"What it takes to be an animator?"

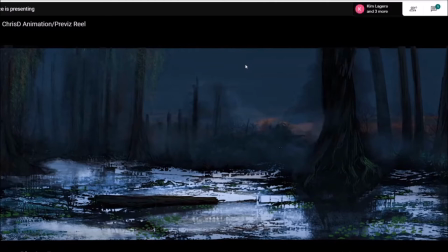4:10 Sometimes these random colors that are fleshed out through how you do the lighting and that will kind of make up some kind of detail in the viewer's mind. It's almost like when the viewer looks at it, it kind of makes a picture for them in their imagination.
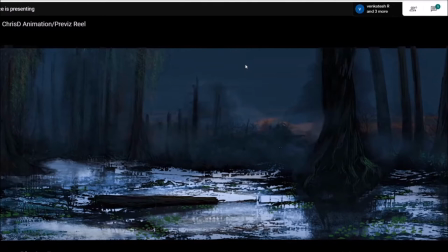4:26 So for instance, if there's like a small stick in the background, you don't need to paint that. So when it gets messy in the background, that's great because it makes it feel like it's more detailed, even though it's messy. And in animation, it's really good to be messy when you first do your first pass.
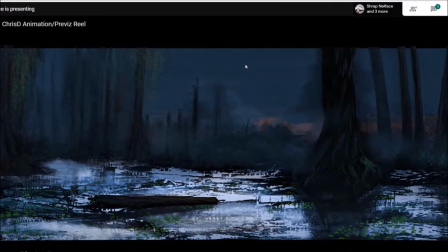4:44 If you draw everything clean, it all comes out stiff. So having that illusion of detail in not only your painting, but also in movement can help create a stronger piece.
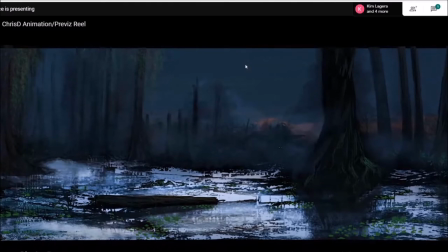4:57 That's at least in my opinion. So far, it's been good for me. And it also makes me go through my work much faster.
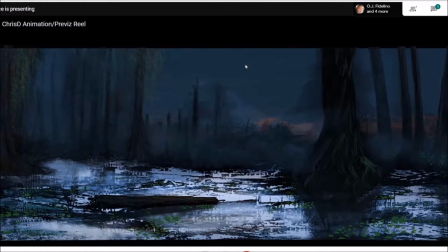5:05 If I sit there and I try and draw,
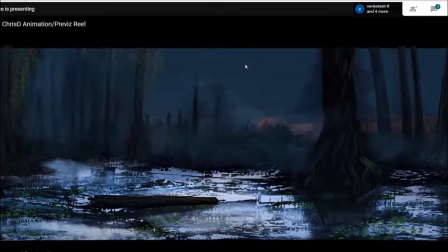5:09 if it's traditional animation or 3D animation, if I try and have every pose perfect, then it's just going to be frustrating. I'm going to be beating my head against the computer.
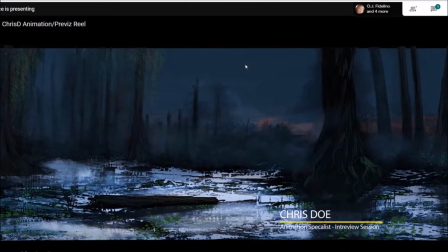5:23 I'll probably get bored. But if I go fast, there's a lot more energy in my animation. And also, I notice there's more energy in the painting. It keeps me more interested in what I'm working on as well.
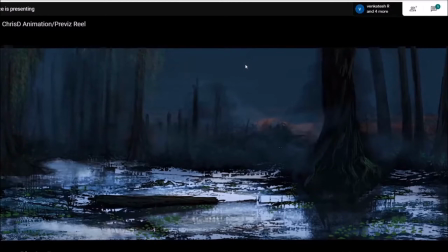5:38 So, yeah, illusion of detail is such a time saver, and it's such an enhancement to the quality of your work.
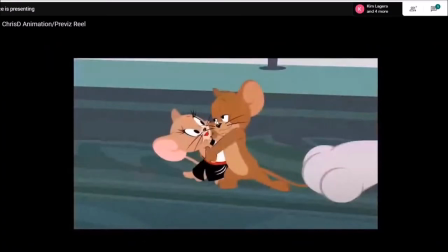5:49 So these stuff, this is really old. Every show you can learn something different on. Sorry if I'm talking too much here. But when I worked on Tom and Jerry, it's sure, it's flash animation.
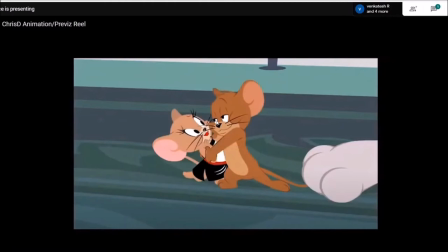6:02 It's not the most highest quality. We're stuck to our budget. But one thing you could look at, like when you go through frame by frame,
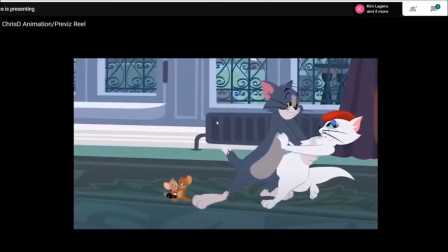6:10 you could really ask yourself, how many frames can I take to get this character in?
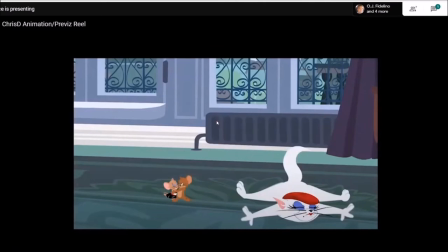6:15 What's it look like in the breakdown or the in-between? You really get to play with different types of timing.
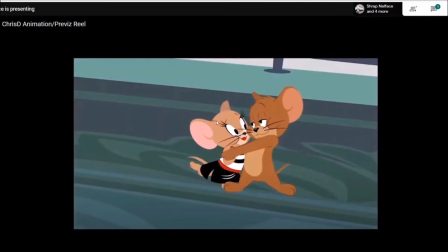6:24 And if you only do one style of show, you're kind of hurting yourself as an animator. As an animator, you want to be able to like look how different these frames are.
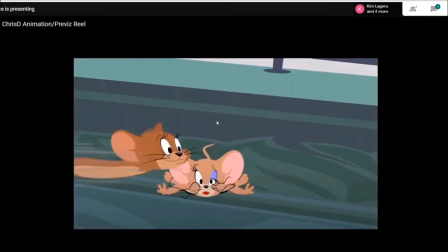6:35 The reason why this works as an animation is because when you're seeing, I don't remember this, I think this is Jerry. When you're seeing Jerry go a million miles an hour in one frame, really all you're seeing is the color. You don't even really see the face. You don't have enough time to read it.
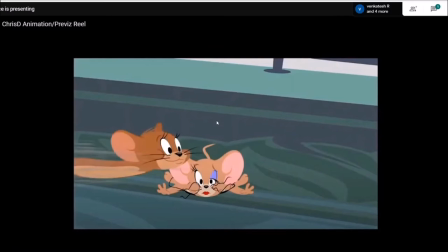6:55 Your eye connects the different shades of color to where it is before to where it settles.
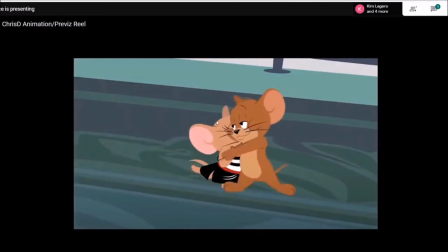7:03 And then you hold in that pose to where it settles and you do like a slight movement just to show a little dissipation of energy. You don't even need to do that technically in Tom and Jerry. It's pushed so far. But it just goes to show you how far you could push a piece of timing.
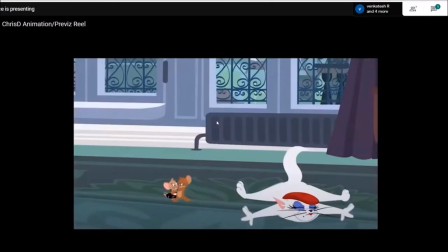7:18 Realistic animation, you don't get to do that nearly as much. I'm sure there are situations where it can happen.
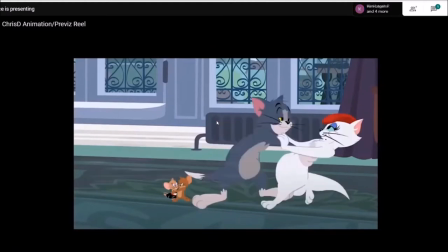7:24 Like you can completely break an animation in in-betweens, which is the beautiful part of it.
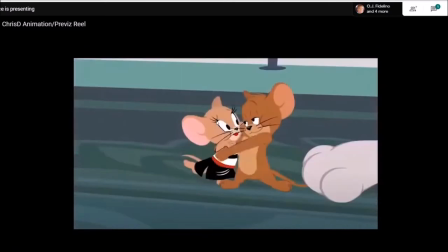7:30 Sometimes you could have in 3D animation an arm that's 10 feet long, but you can't see it because it's foreshortened towards the camera.
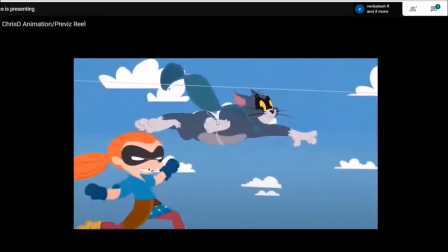7:45 So stuff like this, in flash animation, you'll get like pre-made cells.
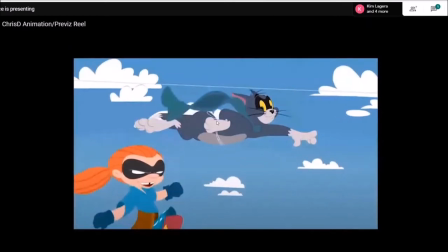7:52 So like a lot of these are pre-designed by character designers. And as an animator, you're just giving it the motion.
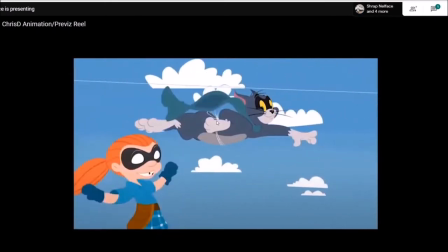8:01 But sometimes you have like a cape, and that has to be hand drawn because it's just
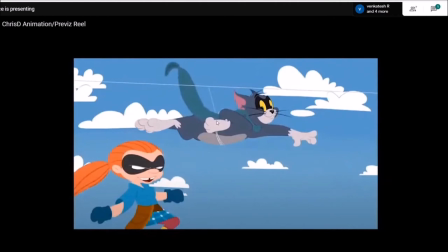8:10 the quality is not there for whoever is doing the asset, or they can't predict how that cape is going to flow in the wind.